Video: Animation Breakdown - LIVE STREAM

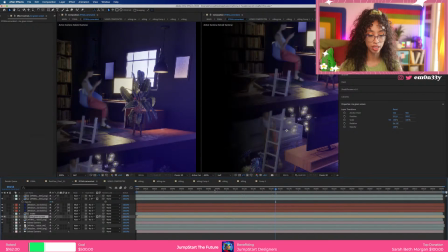(70:46)
And yeah, on top of that, what I did was I added these gradient maps on top of it.
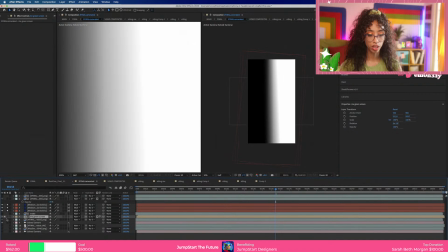(70:54)
So you'll see my footage, and I'll just add these one by one.
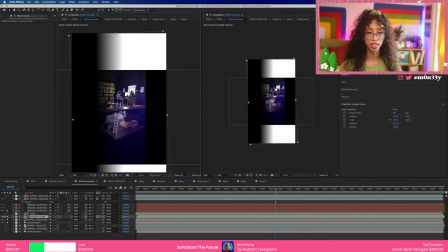(70:59)
So the reason why I added these gradient maps in here, I'm gonna unlock this and open our main comp.
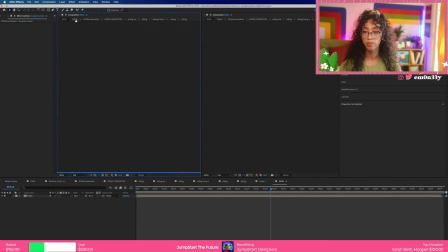(71:08)
Okay.
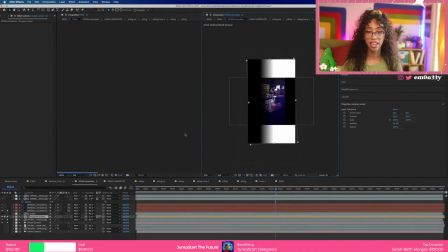(71:10)
So the reason why I added these gradient maps was so that I could create that depth inside of my face.
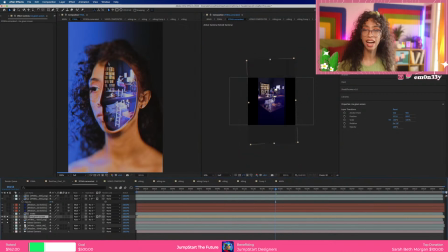(71:19)
So this is without it. So there's not a whole lot of depth. It kind of looks like it's cut out of my face, or it's like placed on top of my face, and I want it to seem like it's on the inside of my face.
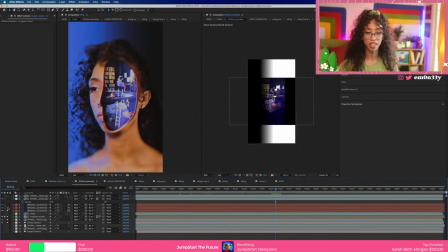(71:34)
So once I start adding these maps on here, you could start to see the depth kind of be created within my scene, so that it kind of has, you know, has the depth.
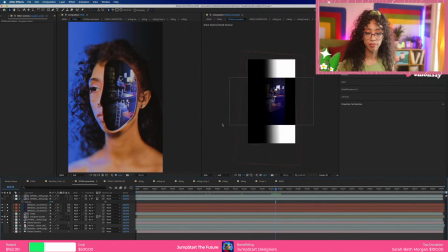(71:50)
Has good depth. That's the word of the day, is depth. Hi, A1 since day one.
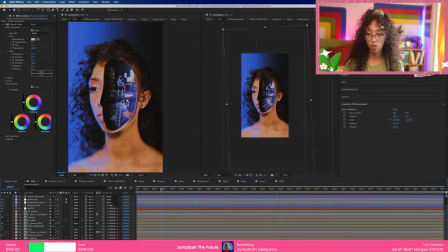(72:04)
Okay, so that's basically how I did all of the compositing for that.
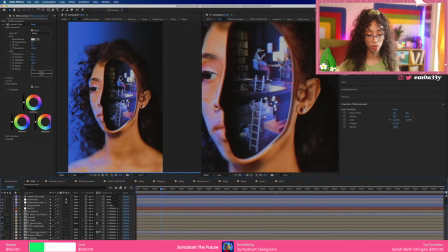(72:12)
I have the ripples for the sides.
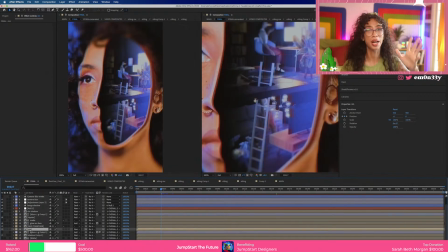(72:17)
So basically just trying to make it seem like it's not just cut out of my face,
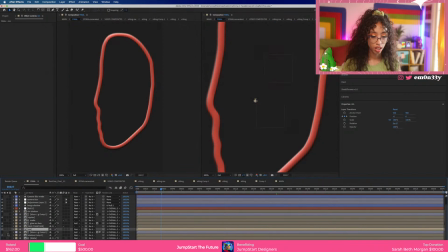(72:22)
because if you just take the original footage and the background, it just looks like
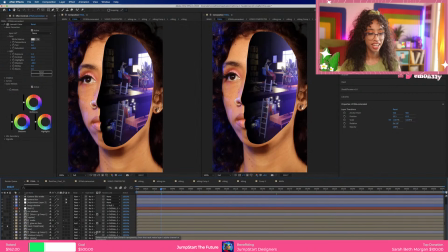(72:29)
I place like a sticker on my face, and I want it to look like it's cut inside my face. So what I did was I created this rim to make it seem like it is kind of like carved out.
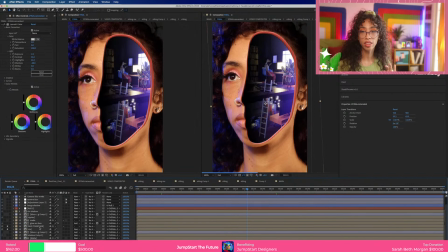(72:44)
And I did this by creating a mat with the original green screen footage of my face.
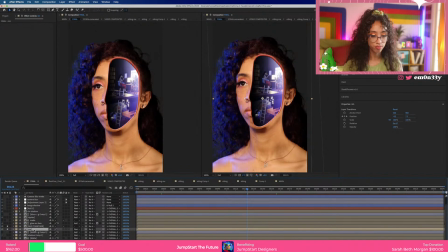(72:51)
So remember, I had painted my face green right there. So let's look into that.
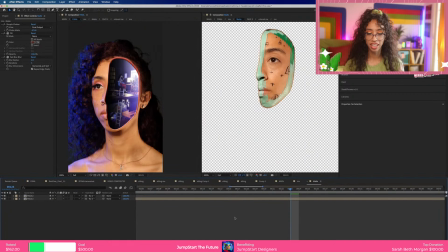(72:59)
So look at that. Okay. That's just my little green screen face.
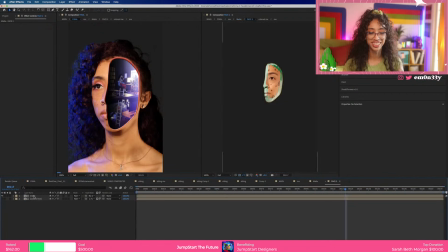(73:09)
A1 sauce. Oh, I'm dead.
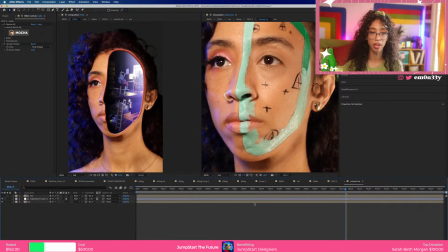(73:17)
Okay, so the way that I got this cut out of my face is I used bokeh to cut it out.
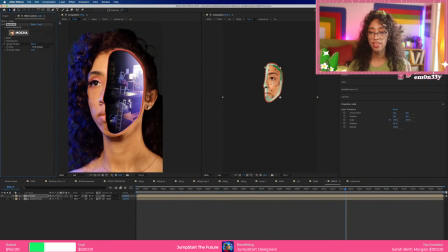(73:25)
So I had tracked it in bokeh, and then I used the create a mask tool.
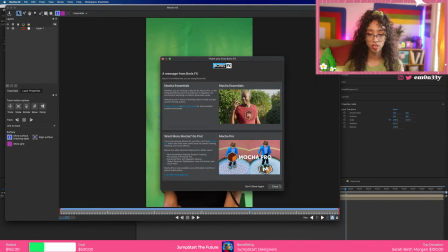(73:32)
So let's close that. Never show me this again. Okay.
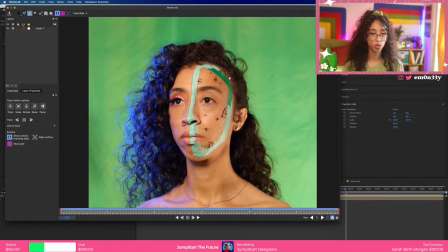(73:42)
So you can see I have the track right above it, and you can see it kind of track all the way through. Kind of sticks on. Look at that. That's a good track. bokeh does a really good job at tracking stuff.
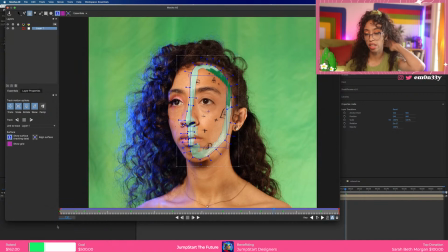(74:00)
So, I mean, I had to go in some of the frames and manually fix it, but for the most part, that's some pretty darn good tracking. And so once I had this tracking information, I saved it and I brought it into After Effects,
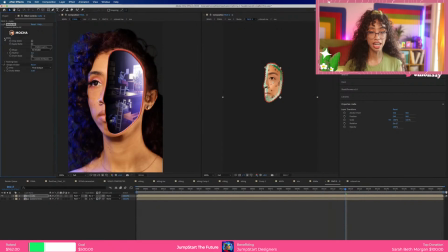(74:16)
and I created an AE mask. So it just went in and created all these super overwhelming looking keyframes.
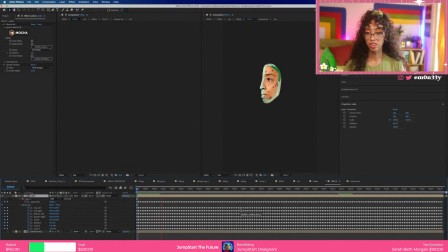(74:28)
But what it did was it just created a mask. And that's why I'm kind of glad that I had the green around my face, was because I had such high contrast between the green and the color of my skin.
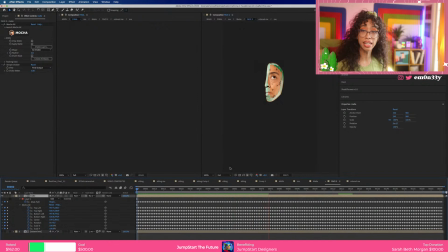(74:40)
And so being able to track this in Mocha, I think it made that whole computing process a little easier to do. So yeah, that was, boom, amazing.